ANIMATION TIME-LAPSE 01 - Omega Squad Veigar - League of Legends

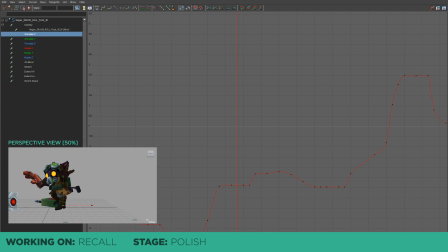You'll notice that a lot of times the curves have some extra noise that I smooth out to make my curves look as pretty as possible. I personally find that it's important to make sure your curves are clean and crisp, since it's really the graph editor that dictates what your character is doing at all times.
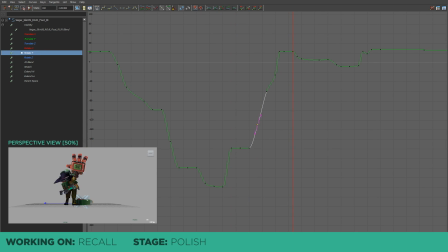I will caveat this by saying that nobody besides animators really get to see what the curves look like. So ultimately it doesn't really matter if the graph editor is messy, because if the animation looks beautiful in game, it looks beautiful in game.
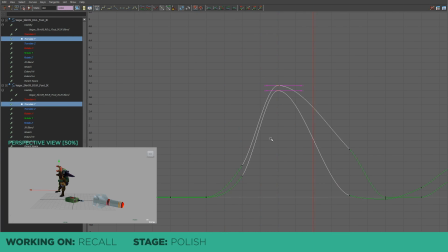The graph editor, however, is a super useful tool, and if an animation in Maya looks a bit wonky, usually you can look at the graph editor and see that it's because the curves inside there are all doing really weird things that they shouldn't be doing. There's just something about nice looking curves that makes me really happy.
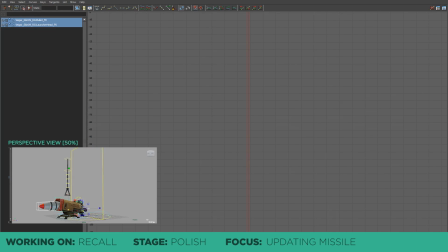Here we have the new models for the recall, so I'm just trying to transfer my old animation onto the new assets. I spent some time focusing on really trying to make the missile shoot out quickly from the launcher and then fall dead on the ground.
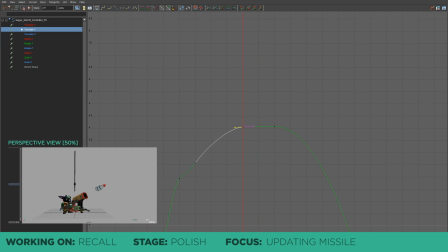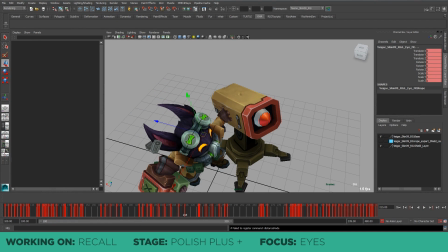Hand contacts with objects in 3D animation are always challenging because they're ultimately faked. Animation is always the illusion of physicality and character.
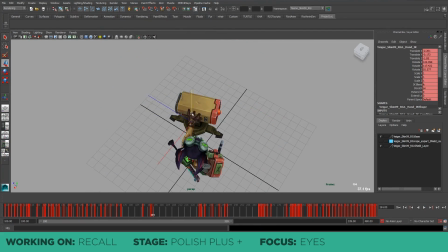So even though the hand and missile launcher don't actually exist, we have to kind of emulate what a hand touching an object will look like.
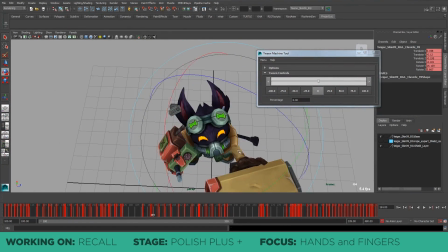So here I animate anticipation pose for the hand before it touches the launcher, so that when the hand does finally hold the launcher, the pose change is visible.
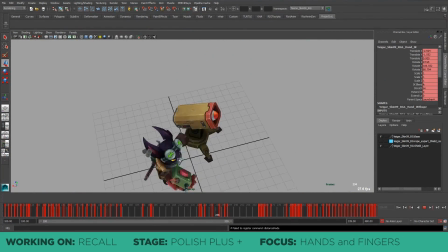Having the fingers noticeably wrap around the object helps it make it feel like the hand is actually interacting with it.
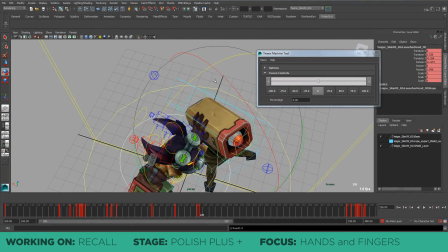I even animate the head of the cannon to wiggle a tiny bit when Veigar pushes it. Things reacting to one another is what really makes contacts feel nice.
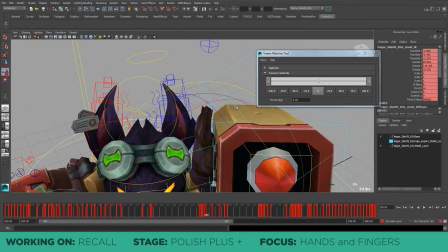And this idea for contacts in animation is actually further shown when his hand slides off the side here.
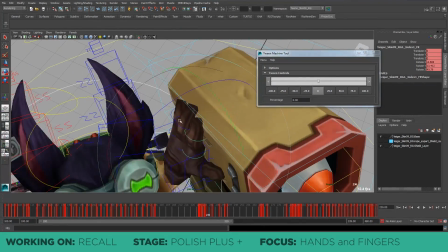I have the fingers bending backwards as the hand peels off,
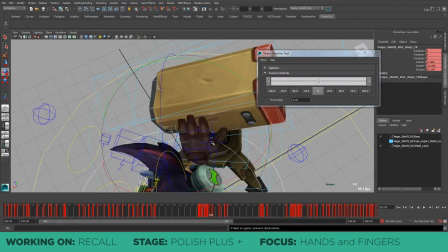and seeing them bend backwards gives the impression that the cannon is a physical object and is exerting a force on the fingers as they pass by.
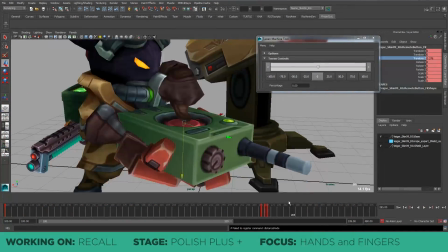The exact same thing applies here too when Veigar presses the remote button.
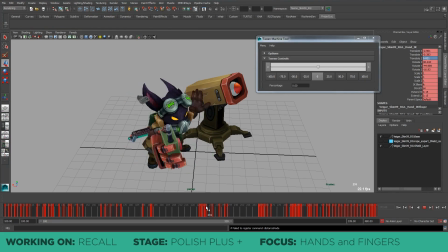When he strikes the remote, the button depresses, his finger bends backwards, the remote squeezes a little bit, all before returning to a more neutral position.
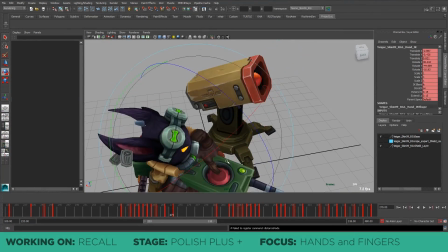Having this small extra overshoot creates the illusion of force and is what gives the action a feeling of oomph.
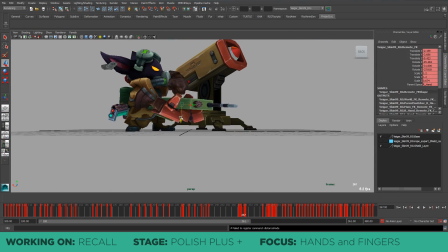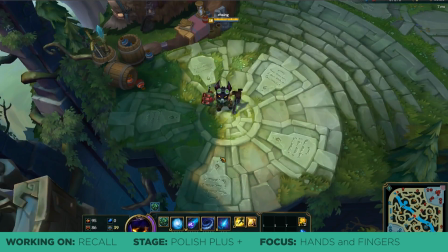I also didn't get to show this much anywhere else in the video, but it's super important for us to make sure that we preview all of our work in the game so that we know what it will ultimately look like.
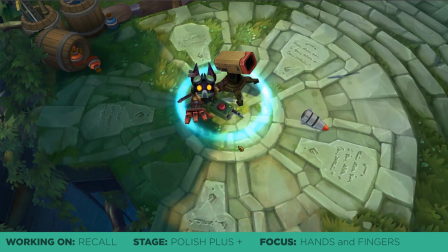And if there are some things that don't look great in game, then we do have to make the necessary adjustments.
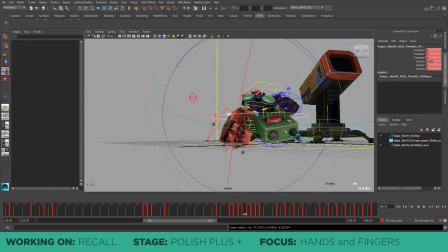And since I'm already pretty focused on the hands and the fingers, I continue to pose them out throughout the rest of the recall,
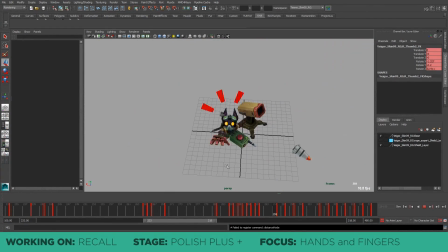tracking the silhouette of the palms and the fingers, trying to make sure that they all follow a nice path and have some really good shape changes.
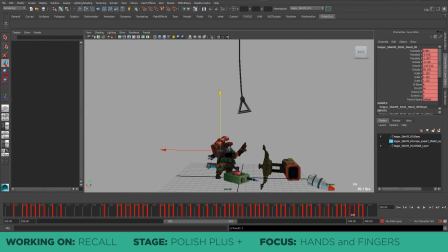Here I stretch out his reach as he's grabbing for the cable, and really try to make the hand read like it's opening and closing. I also try to add some delay to their translates and rotates relative to the body so that they feel more natural.
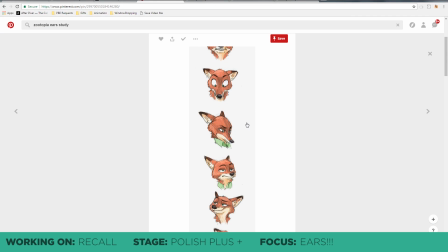And the very last thing I work on for Veigar are his ears. This was probably the part that I was looking forward to the most. I had posed out his ears a little bit in the blocking phase, but what I really wanted to add were
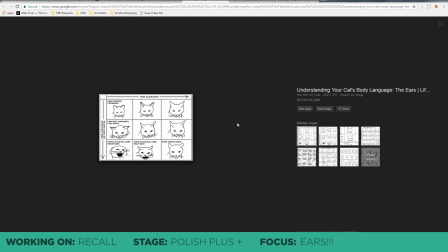those really small ear flicks and twitches that cats do when they're slightly agitated or startled.